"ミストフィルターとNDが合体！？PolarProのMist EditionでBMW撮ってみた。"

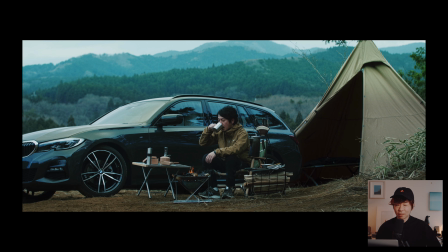なんかいい質感ですねみたいな実はこのフィルター使ってたんですみたいな使い方ができると
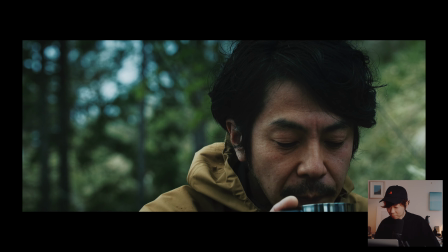結構理想的かなというのはなりますこれとかもどうなんだろうな
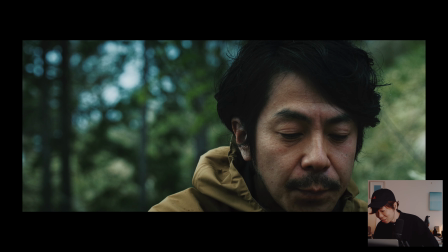ハイライトにこれ効いてるんでしょうねっていう感じですね
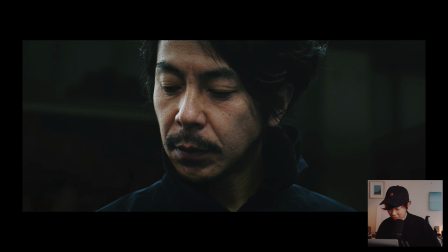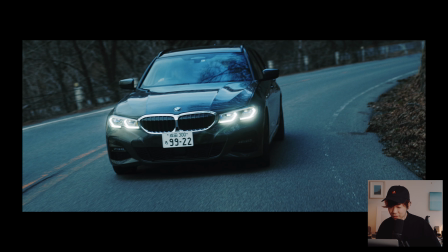これとかはね分かりやすいですよねすごくやっぱりヘッドライトとかがそのまんまこれ何も拡散されずに取られると結構リアルな感じのようになっちゃうんですよね
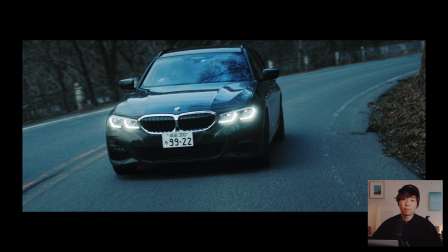それがやっぱりミストフィルターが入ることによってミストの名前通りちょっと霧がかった山みたいな山じゃなくてもいいんですけどちょっと霧がかったみたいな雰囲気になるとかなり雰囲気が出るなというふうに思います
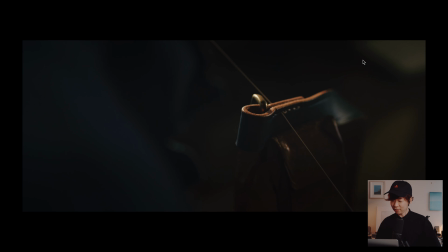今のカットも効いてるなこれ効いてるな効いてないかこれはめちゃめちゃ効いている
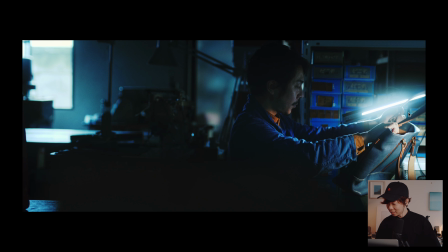これはハイライトがかなり強いんですごく効いてますね
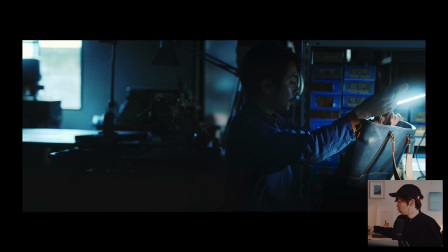これですねミストフィルターにもいろんな強さのものがあってただこのポーラプロのミストエディションっていうのはミストの強さは選べないです基本的に1種類この強さのミストのものしか選べないんですけれどもミストフィルター単体で売っているものの利点としては有名なところだとティフェンというところとか
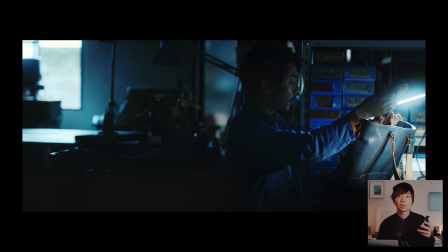あと最近は健康さんが出してたりするんですけれどもミストフィルターの強さが選べます僕らがよく使っているのはこちらのティフェンの1八分の1っていうブラックミストティフェンの1八分の1っていうブラックプロミストって言われるミストフィルターをよく使っていて
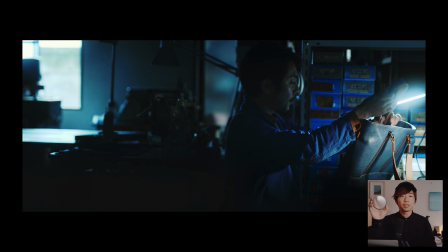結構これはおすすめです結構つけっぱなしでいけるぐらいの感じそれに比べると結構効きが強い感じがしますね
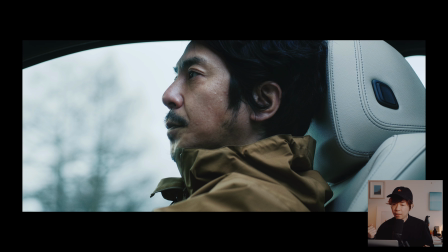なのでめちゃめちゃ強い光が入った時にいかにもミスト効かせてますっていう映像が連続するとちょっとこの映像なんていうんですかこってりしてるなみたいな味が濃いなっていう感じになるかもしれないのでこのぐらいの光感の時に使ってあげるのが結構いいかもしれないですね
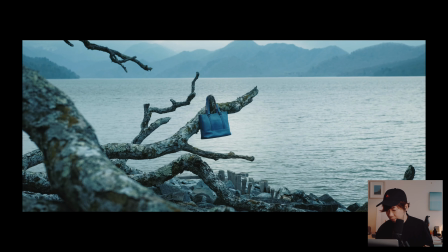いやでもね面白いいいフィルターだと思いますすごくこう
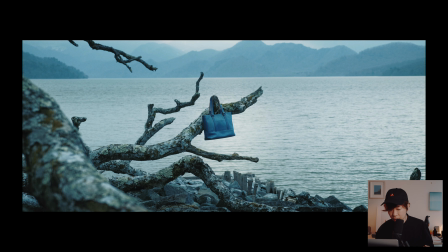特にこういう状況とかはさほど逆光が強いみたいなわけではないのでそんなにミストフィルターの効力をめちゃめちゃ感じるっていう場面ではないんですけれどもむしろこういうところで使ってあげてこの微妙なコントラスト感の違いとかで雰囲気を出してあげるっていうのがいいのかもしれないですね
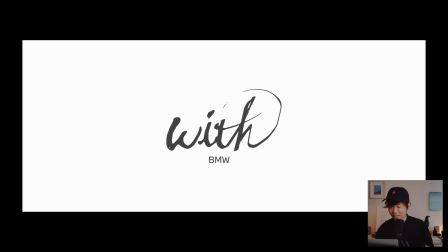あーこれラストカットかなはいじゃあもう少し実験的にミストの効きを見ていこうかなと思いますこういうふうに直接光源が映っているような状態だとミストの機器っていうのはすごいよく現れます今ですね普通にレンズカラースコパーの21mm f4っていうレンズなんですけれどもそれにフィルターをつけずにいる状態ですねこの状態で例えばこうやってiPhoneとかの光源を直でね当てて動かすとミストの機器がすごいわかりやすくなります今はですねこのレンズだけなんでレンズそのもののフレアの出やすさに依存してフレアが出てるかなちょっと出てるかなというふうに思いますはい次にですねポーラプロのミストエディション今入れてみてますこの辺の光源の感じとかがさっきのBMWの作品と似たような感じでねこうふわって入ってるのがわかるかなと思いますiPhoneの光も見てみましょうあー確かに入ってますよねなんか結構印象としては広範囲にふわって入るっていうよりもなんていうんですかね光源の近辺に結構強くふわって出て意外に早くミスト収束するみたいな感じのイメージで入ってますね